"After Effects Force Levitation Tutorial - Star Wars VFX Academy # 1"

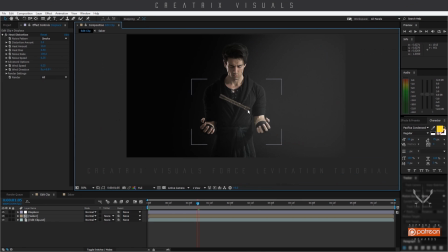992s
And yeah, but let's say you don't have the Video Copilot plugin and you want to create something similar. So let's take a look at this one. So I will hit Control D and remove my first one, and I will actually delete the heat distortion, but I still want to keep my mask, right?
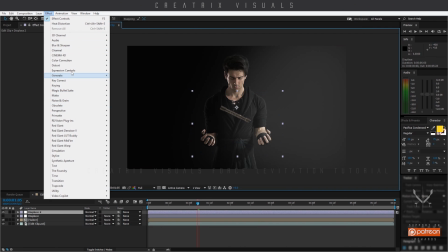1011s
So I'll go to Effects, Distort, and find, what is it?
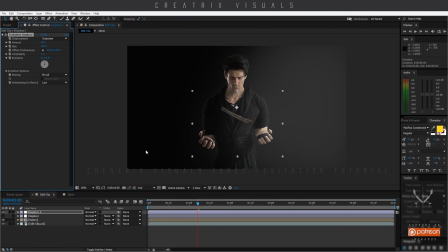1017s
Turbulent Displays. Awesome. Ooh, okay. And I used a different technique in this one, despite the fact that this one is on top of both clips.
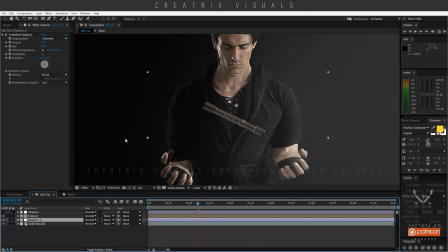1028s
I'm gonna put this one below the saber, and you will see why. Let's make some adjustments. Let's go to the beginning, and let's change the amount to 25, and let's say this one 10. Because again, I want the actual size of the displacement to be small, but evident enough.
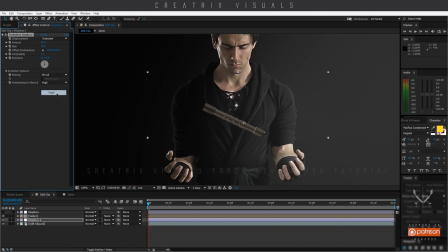1048s
And I will actually click this one to high, and I will keyframe the evolution. So I'll go to the beginning, hit my keyframe, go to the end, and I will make a cycle of 6 basically.
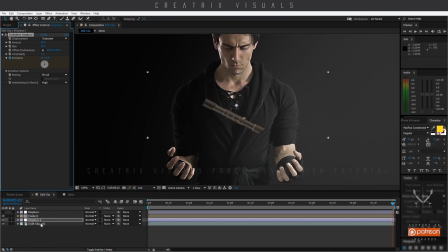1063s
Okay, and then I will hit Control C to my displacement, go to the actual saber comp, and hit Control V to paste. And here I will flip the values, hit 10, so a smaller amount, but the size will be even then,
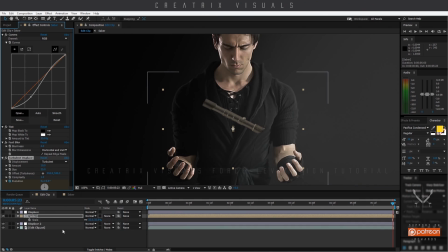1077s
because as you can remember, the size of the saber has been changed to 32 from 100%. So that's why I flipped those values. That does not mean that you always will have to do that. It's always a test and basically preview to see if your selections make sense.
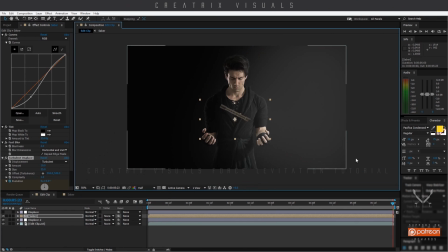1096s
So let's put it on half again. Click this one and preview it for the last time, hopefully. Okay. There we go.
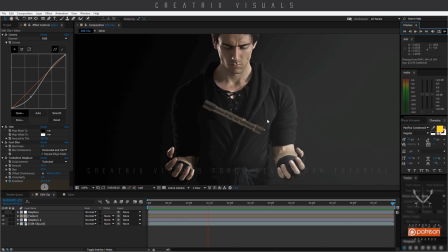1110s
Let me zoom in and see, it's not exactly the same, but it sells the effect basically. So that's pretty cool.
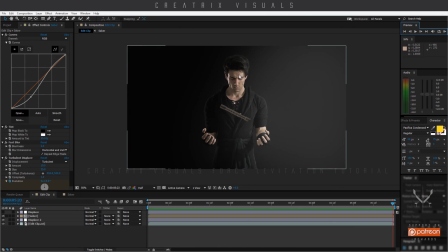1119s
Now, usually the last thing I do is put an overall adjustment layer with a film grain effect. So let's actually delete this, delete the turbulence, and use the original displays. Awesome. Actually, yep.
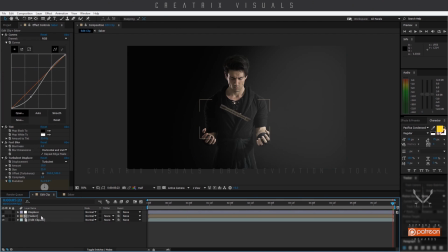1139s
Control Z, Z, Z, delete this one, and leave this one. Okay. I'll put this on full,
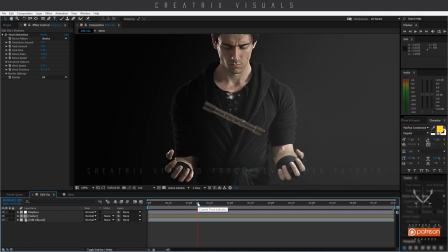1150s
and what I essentially want to do is create a film grain effect and match everything. So I'll hit Control Alt Y, and let's rename this really fast to film grain.
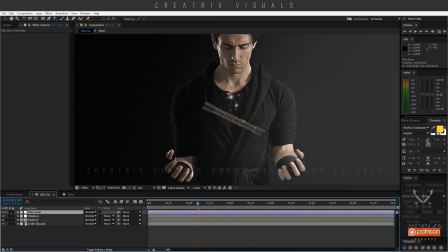1166s
Okay. With my click selected, I'll go to Effects, Nose and Grain, and Add Grain. Intensity 0.01. Hit Tab 0.5. Actually, no.
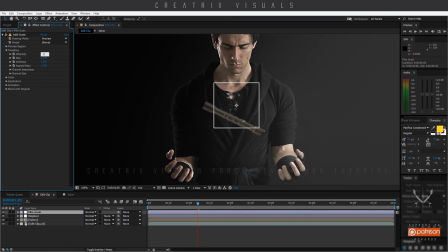1184s
Hit 0.5 on this one, 0.05, and 0.1 on this one. Awesome. Then from Preview, click Final Output. Now let me zoom in here.
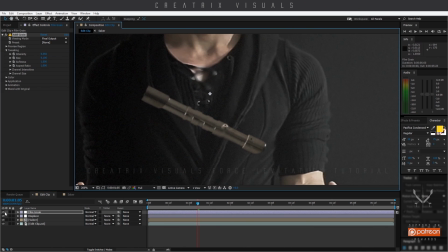1198s
So as you can see, we basically put a film grain, like basically noise,
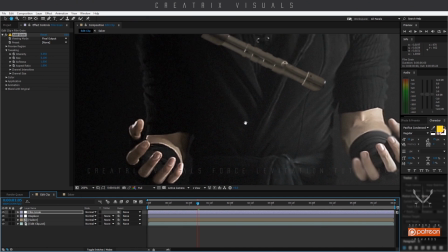1203s
on top of that to just merge everything together. Now, this one is a bit excessive because the scene is so dark,
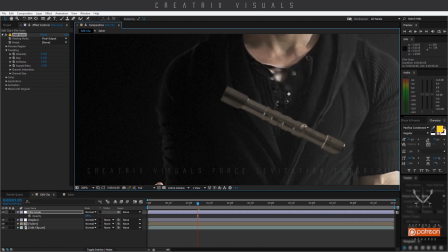1211s
so I'll hit T to open up the opacity and put it down to like 50.
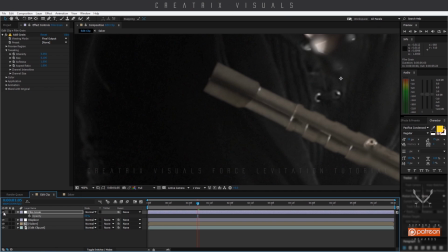1218s
Awesome. So if I zoom in here, off, on. You know what? Let's put it 75.
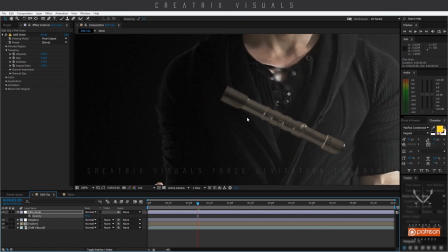1226s
Okay. And don't worry, the noise is so small that it actually gives the sense of a sharper image when it's on.
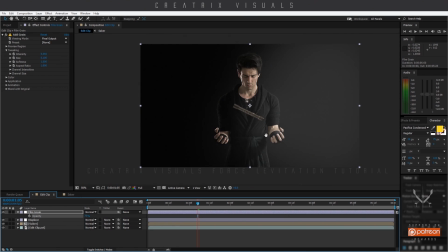1234s
And that's it, guys.